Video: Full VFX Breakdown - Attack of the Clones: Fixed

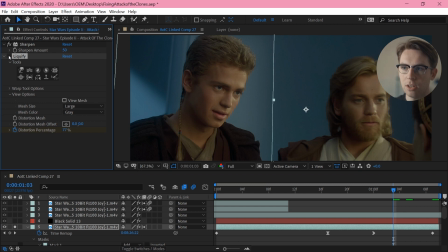4399s
So you can see he sort of like looks a little bit more pleading at the end. So his eyebrows move up, his mouth moves down, you know, really just gives it a little bit of variance. And then finally, I'm not thrilled about this, but I needed to transition into the end of this shot.
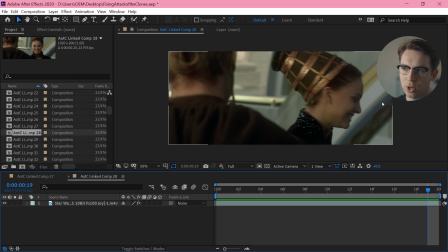4419s
I needed to transition to this point where Padme is facing like the other direction.
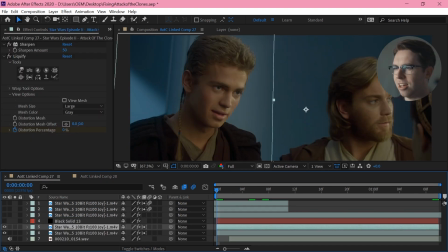4423s
So I don't love what I've done here, but first I'm going to remove this Padme. So I'm just going to do a gradient ramp to fill in the wall color, you know, just using the exact gradient of that wall to fill it in.
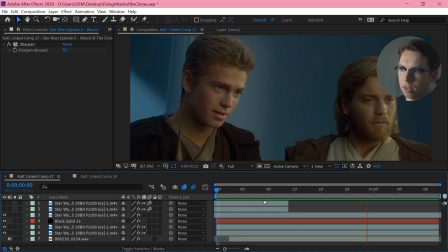4439s
And then I'm adding Obi-Wan's arm back on top here, and that's pretty wonky, juddering around like that. But, you know, it is going to be partly covered by Padme, so it should be alright. And then I'm adding this shot.
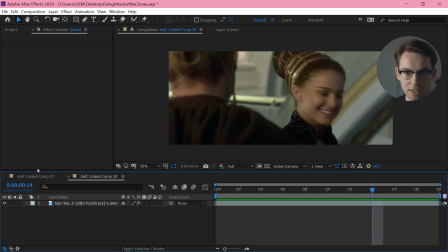4459s
I'm flipping it, I'm reversing it in time, and I'm sticking it over top of this.
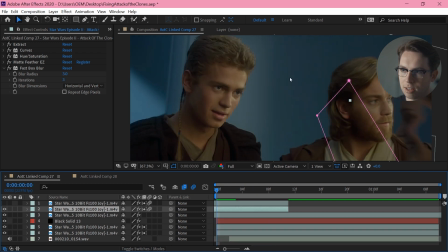4464s
So she starts facing in this direction and then turns towards us. and I'm just doing an extraction, curves, hue saturation, feathering, and a box blur to sort of make her sit more in the foreground, you know, give her that depth of field.
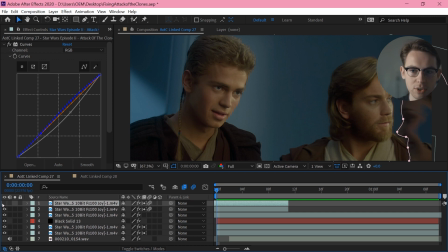4483s
And then I'm filling in these areas that weren't caught by the extraction with just a really rough mask. So, I mean, it's very, very rough, but hopefully you're not looking over here, you're looking over here at this guy, and maybe over here.
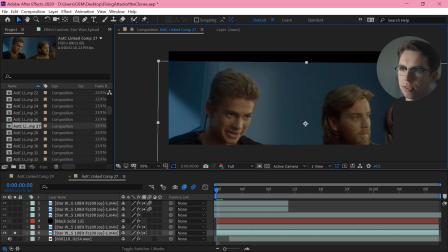4500s
And all of this is scaled up, and I'm zooming in. You can see the original shot is originally quite a lot wider, so I am scaling up and then
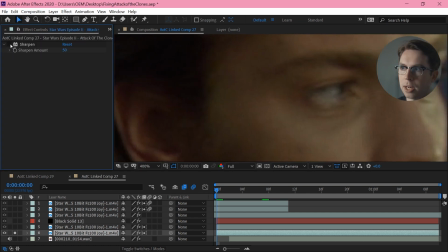4509s
doing just a little bit of sharpening just to bring back some of those details.
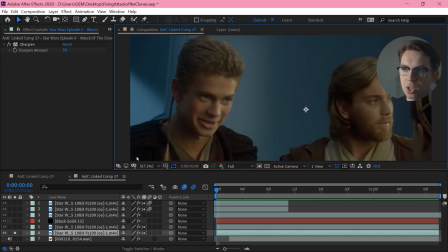4513s
Not a ton of sharpening, just a little bit, so it doesn't look too obviously out of place.
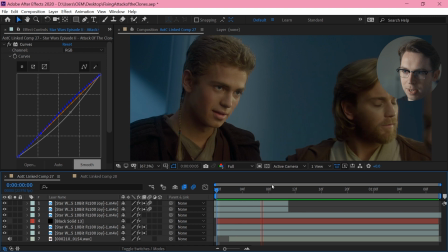4518s
Actually, I think I'm really happy with what's going on in the background, but it would be a lot more work to get that foreground actually looking nice.
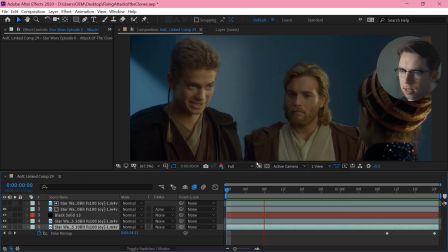4528s
Shot 29, and this actually comes before the last one. So at the bottom here, I am taking Obi-Wan's awkward performance and just slowing that down at the end. I'm dividing it up into two halves.
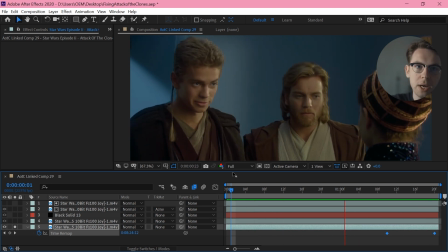4543s
I have him sort of looking away in this shot, and then when we punch in, I have him coming back and shuffling awkwardly. So slowing his performance, incidentally slowing Padme's performance, but it doesn't really matter.
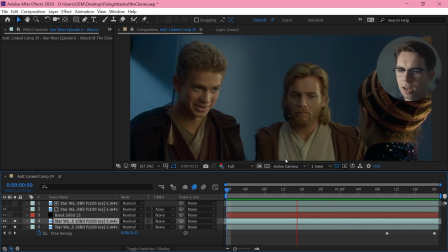4557s
Then I want to add Anakin's performance, and this is a rare occasion where I'm using that as is. Now, the only problem with this, as you can see, is that we've got a bunch of random overlapping happening between these two.
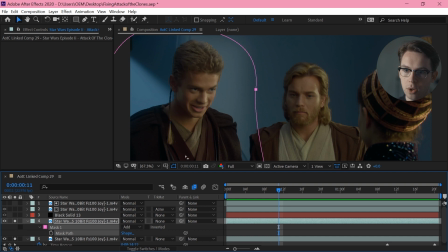4574s
I've just introduced this over top with just a very loose mask,
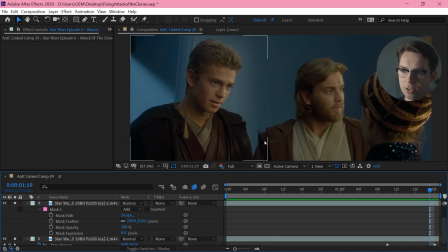4579s
104 pixel radius, so it's a very smooth transition, but we've got this entire disaster happening here.
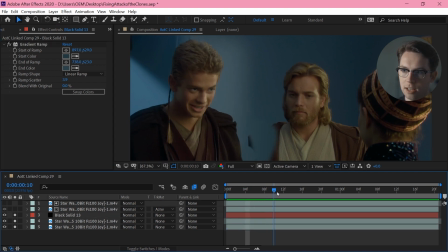4586s
So the first thing that I'm going to do is a gradient ramp that's just going to fill in this middle area, just roughly with the wall texture.
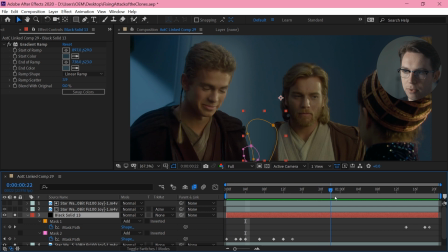4595s
So I've got one large mask at the top for the broad strokes, and then a smaller mask at the bottom to do this sort of detail work on Anakin's arm here and tighten that up.
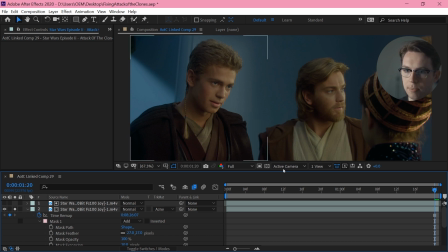4607s
So then I'm taking a still frame of Obi-Wan's arm at this point where it's fully visible, right, freezing that frame,
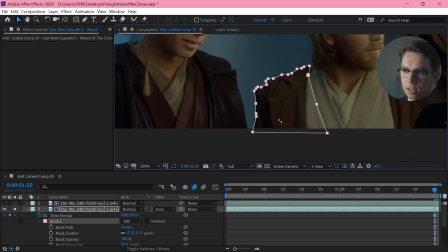4614s
masking around it like exactly,
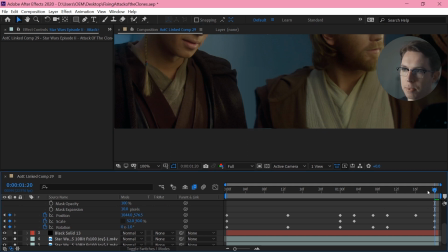4617s
and then just manually animating the position, rotation, and scale so it vaguely sits in place.
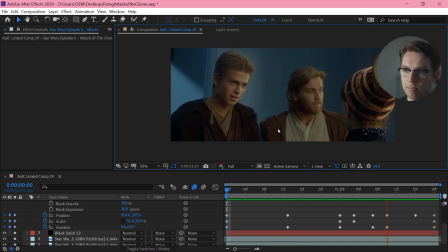4625s
It's chattering around a little bit, but you know, not too much for me to worry about really.
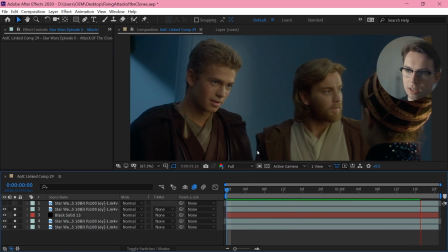4631s
But that's not all, because this is not just going to sit behind Anakin's arm there, right?